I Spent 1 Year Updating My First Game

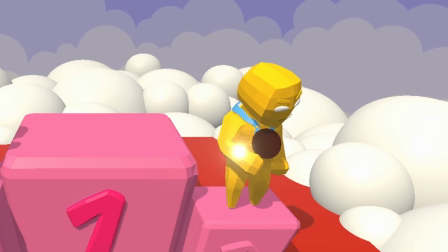8:15 Meanwhile, third place is the little update that he lost, which eventually turns into anger towards the winner. In this second set, we also started thinking of new animation types, starting with the nurse.
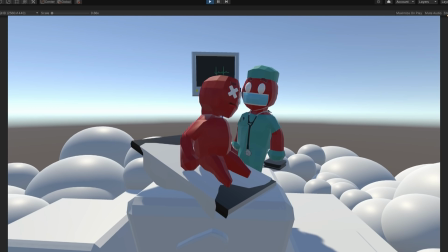8:23 We had it so that another character will be brought onto the stage and the nurse will have to use a defibrillator to revive them.
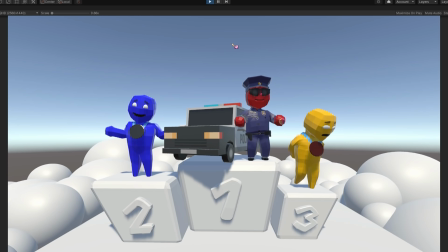8:28 For the cop, I thought it would be funny to use the classic stereotype of the cop who slacks off and sits around eating donuts. Since the animation loops over and over again, he seems to have an infinite supply of donuts that he keeps stored in his back pocket.
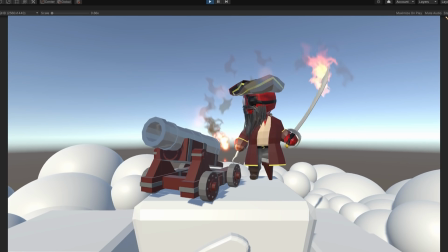8:39 The pirate captain does some cool stuff that I don't even know if it's actually possible. But anyways, he strikes his sword at the ground to light his sword on a fire, which he then uses to light the cannon next to him.
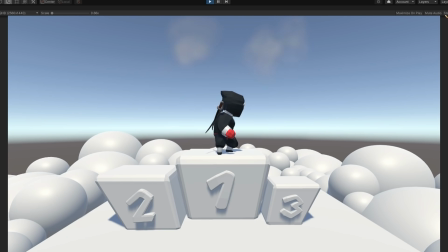8:48 And the last one in this set was the ninja. It starts with his tree substitution on stage, and then he pops out of the smoke to throw some shurikens before concealing himself again.
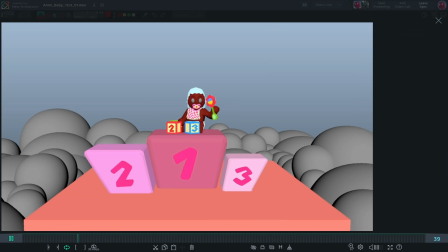8:56 The third and final set for this video starts a little different. This time we have our character roleplaying as a baby as he stacks up some blocks and smacks them down and for some reason this is the funniest thing he's ever seen so he proceeds to do it again.
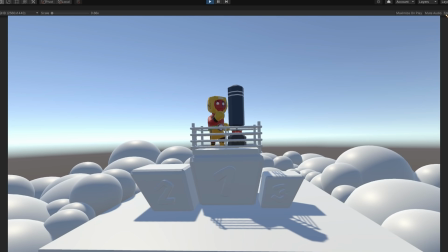9:07 Up next we have our champion boxer practicing for his next match while imagining the punching bag as his next opponent.
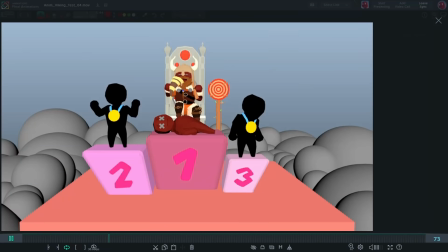9:12 He finishes the match with his signature uppercut. The next one was the viking and we wanted this one to be epic. We brought one of the losing characters onto the stage while the viking sits on his throne and drinks out of his horn while throwing his axe at the target behind him.
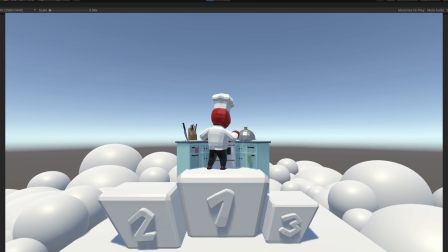9:23 Next is the chef who has his kitchen behind him and he prepares a meal to show off.
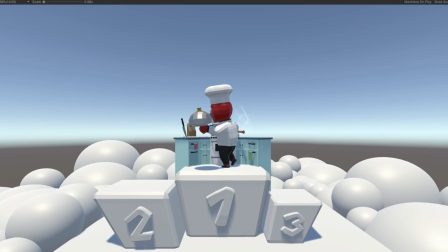9:27 We made it so that each time he presents a dish at the end of the animation, it will randomly select one of five different dishes, one of which is a really gross failed dish that he made.
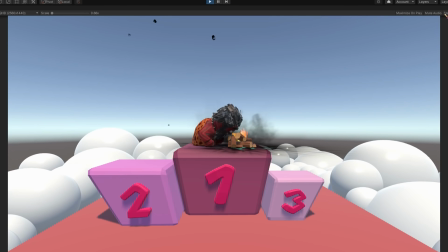9:34 One of the last ones we worked on is the caveman, who's just going about his business until lightning strikes and startles him. As he stumbles his way over to Discover Inquire, he decides to stomp it out and resume whatever it was that he was doing.
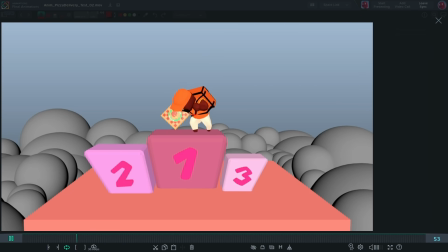9:45 And the last one that we have to show off for now is the breakdancing pizza boy. We had him playing with the pizza box like some sort of professional science spinner and was definitely inspired by this guy who I saw in Austin's talent show on Twitch.
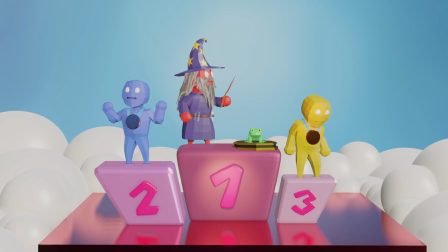9:55 And that was the last of the animations that we have finished, but we do have the next few scenarios set up being ready to be animated like for the wizard, the American football player,
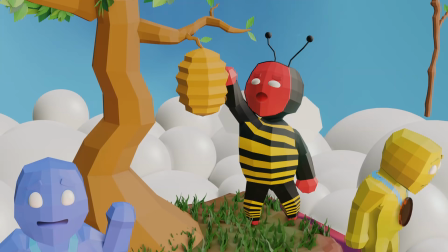10:03 the knight, the prisoner, the bee, and the navy officer.
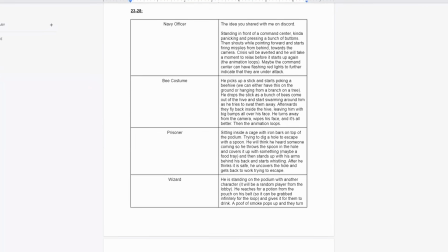10:06 After we finish these, there are only a few more animations left, and then we'll be finished with all of them, but in the meantime I think it's time to move on to the music.
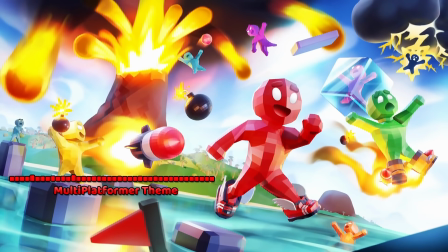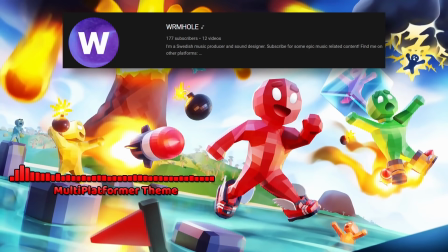10:19 The song you're hearing right now is the main title theme for the game. I worked with Wormhole to create something really cool for the game, and I liked how this turned out. And that's about enough of that song for now.
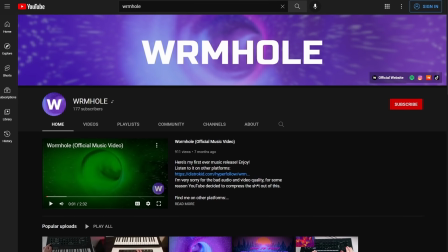10:27 I'm worried somehow I'll get a copyright claim for my own music, but the full song will be uploaded on Wormhole's YouTube channel at the same time this video goes up, so I'll leave a link to his channel in the description as well.
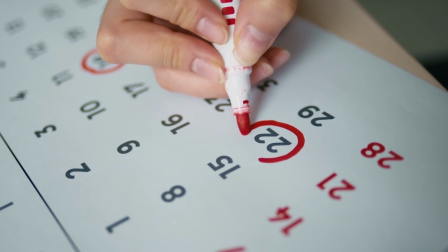10:36 Now, let's jump back about 8 or 9 months ago.
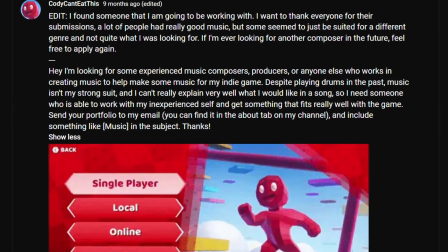10:38 Similar to how I was finding a 3D artist and found Rodrigo, I posted a request to look for either a music producer or composer or whatever you might call it.
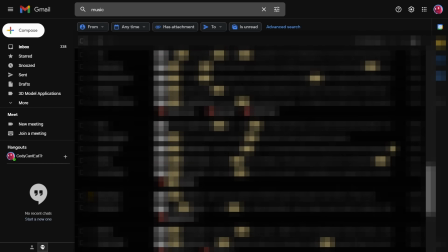10:45 I got a lot of submissions, which once again, a lot were really good. But once again in the end, I had to pick only one, and Wormhole was the one who seemed like the best fit.
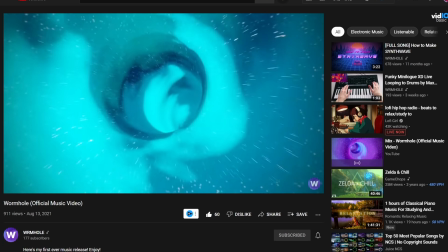10:52 I really enjoyed some of the music that he submitted, like his self-titled song, Warm Hole, which at the time that he sent it to me wasn't even finished yet.
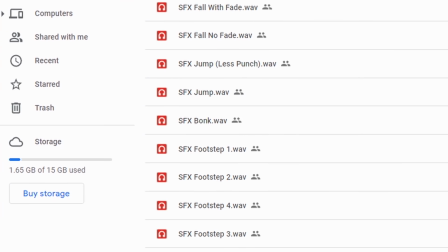10:59 So I started working with him on making some music, and even some new sound effects for the game, because up until this point, the game had been completely silent.
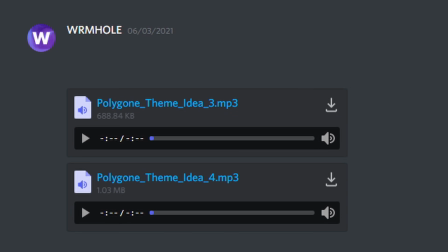11:05 He gave me a few short samples for songs that we might use for the main theme, and we ended up building up one of them into the song that it is now.
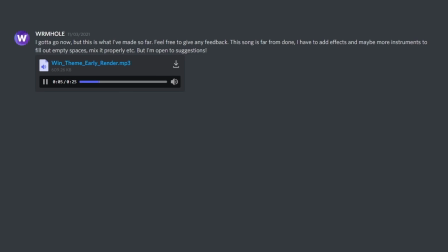11:11 We also started working on some short jingles for the victory animations, and using one of these as a base, we started remixing that same song into different styles for a lot of different costumes,
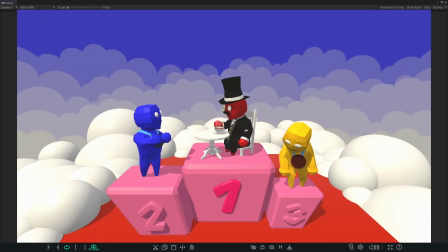11:19 and he's really talented when it comes to this. He goes from a slow space jam for the astronaut, to a smooth jazz for the gentleman, all the way to whatever genre you might call this for the farmer.
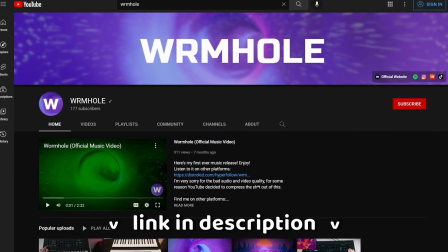11:27 So if you want to listen to everything in full, Wormhole will have the entire first volume of the game's soundtrack on his channel, which I highly recommend you check out.
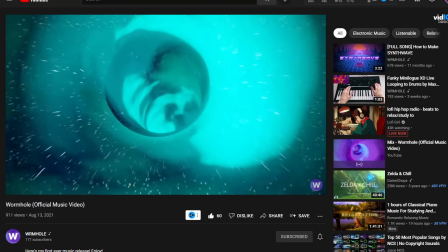11:34 And I'm just saying, he doesn't even have 200 subscribers yet. And music this good should definitely get more recognition, so yeah, check him out.
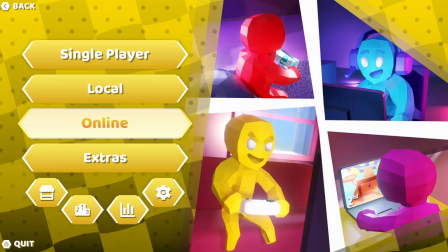11:40 As for what's next for the game, I still need to create some levels, create the power-ups, make online play, and finally come up with a good title for the game so I can make a Steam page.
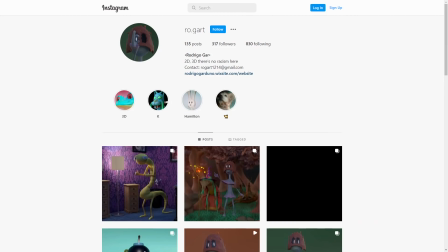11:48 And that's about it for this update. check out Rodrigo, check out Wormhole, and check out my plushie. All right, see ya.